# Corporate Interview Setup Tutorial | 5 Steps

I figured I'd wear a collared shirt, you know, talk about corporate interviews and all. Step 1. Location. Corporate interviews are definitely one of those things in video production that you want to be familiar with because they make you money.
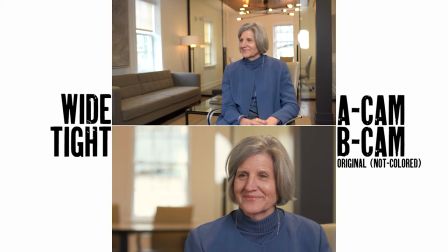(0:17)
And money's a good thing. Now, these examples aren't great, but these little clips made me $1,600 in about two and a half hours of my time. There was no pre-production, no post-production, and the actual interview was only about 20 minutes long. Yes, sir. And that's why they're a staple in the video production industry. Now, corporate interviews typically follow industry standards, which I will go over,
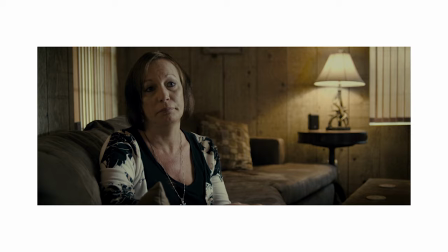(0:40)
but just because you can compose a moody, contrasting image does not always mean that you should. More often than not, you're provided the room or location to work with, but if you do have the option to choose the location, then you want to pick a place with some spatial depth,
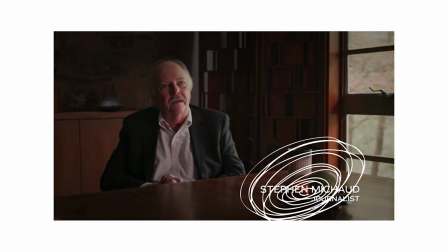(0:54)
deep dimensions with interest in the foreground, mid-ground, and background.
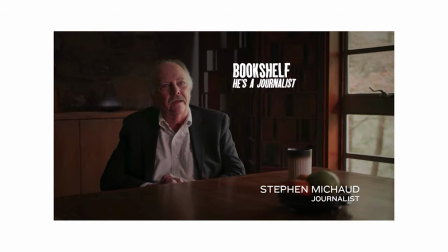(1:00)
Or at least pick something that vaguely embodies the content in which the subject will discuss in the interview. Step two, composition and camera setup. For composing your setup you'll want to look for points of interest, for example, textures and patterns.
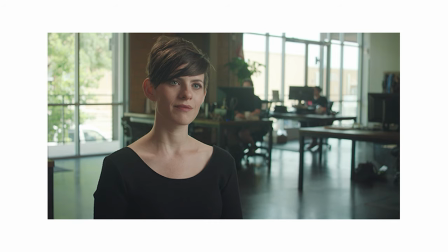(1:14)
There's a lot of lines in this image, vertical ones that frame our subject as well as horizontal ones that kind of point to the subject.
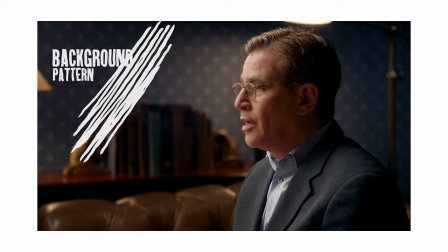(1:21)
These are called leading lines. All right, in this one, the texture enables the subject to stand out because his head is breaking the consistent pattern from the wallpaper.
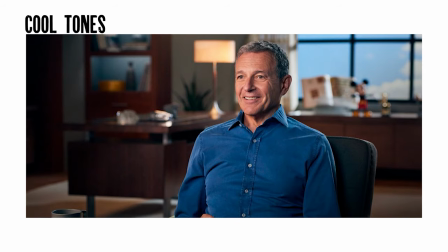(1:30)
How about colors? Notice the complementing warm and cool tones in this setup. For blues, you have the window, the illuminated display in the back, and the guy's shirt.
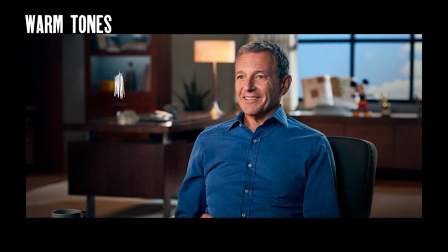(1:39)
And for warmer tones, there's whatever this object is, the lamp, and my homey skin.
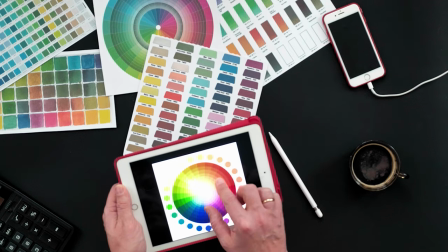(1:45)
You might have noticed that I have contrasting colors in my setup too. Complementary colors like orange and blue in this setup naturally add contrast to an image. What to do with the camera? You'll want to go with a two-camera setup if possible so that you can break up the monotony of a single shot. But if you have one camera, you can punch in and out in post-production to still diversify the shot some.
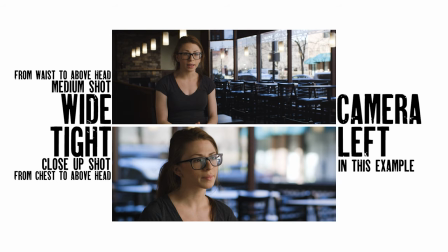(2:07)
For the setup, establish a wide and a tight angle on the same side of the subject's face while also giving them what's called leading space or looking room.
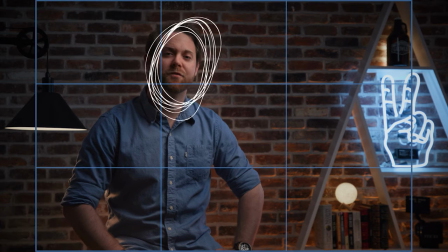(2:16)
His or her eyes should line up on the intersecting top third. The reason that this framing is standard is because the top third offers enough headroom without there being too
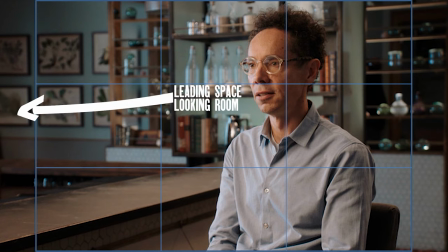(2:24)
much and leading space gives a feeling of openness and feels natural.
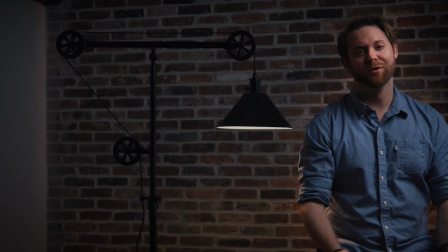(2:29)
This is what it looks like without leading space or looking room and it feels cramped and unnatural. You'll want to have your subject looking just off camera at the interviewer. Yes, you can have them look directly into the lens as I am now, but I also have unlimited Mulligan sitting here doing this by myself part of your job in setting up these interviews is to get the subject or person being interviewed as comfortable as humanly possible and any person that has ever existed is More comfortable talking to another human than they are talking to a camera lens also,
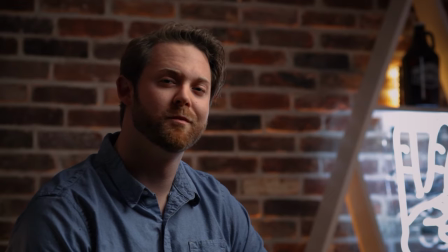(3:04)
it's a stylistic choice to Break the fourth wall Again, I cannot stress this enough unless you are intentionally going against industry standards for a stylistic choice it's best just to stick to standard practices.
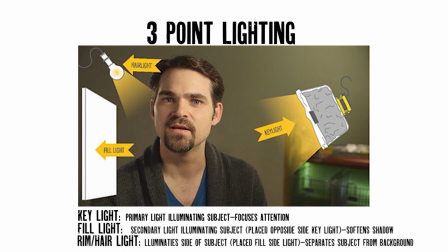(3:17)
Step three, lighting. Good old three point lighting setup. The light should be projected at a 45 degree angle to take away any unflattering shadows. Even if you're in a hurry, you'll still want to key light the subject. That way they stand out a little bit more from the rest of the image and it focuses the viewer's attention on the subject.
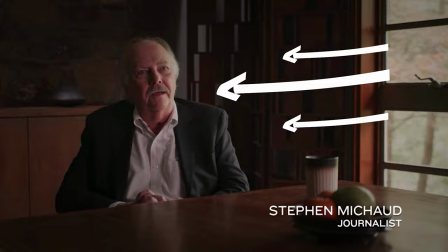(3:36)
You can also use a Windows natural light for the key. The softer the lighting, the more flattering for the subject. And yes, they are paying you, so go ahead and soften up that light if possible.
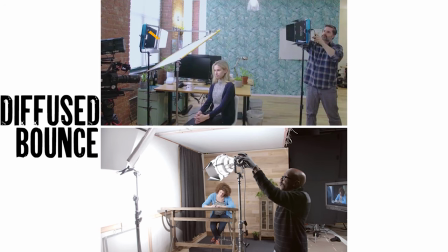(3:46)
You can accomplish this through a couple different ways like diffusion or indirect bounce lighting.
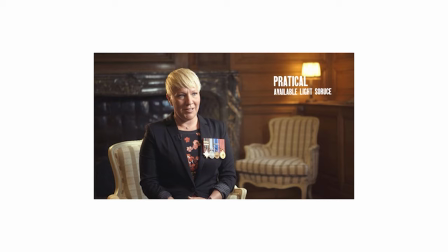(3:52)
Oh, and real quick, use a practical if possible. It goes so far in adding depth to an image.
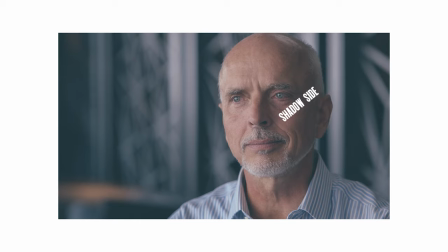(3:57)
Lastly, shoot shadow side, which means placing your camera on the opposite side of your key light.
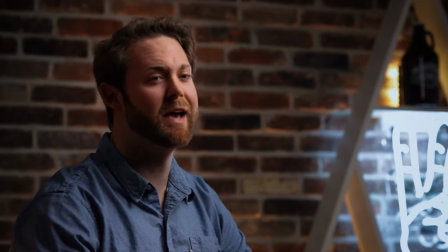(4:03)
You'll notice that the darker side of my face is facing the camera. Shooting shadow side creates greater dimension within the frame.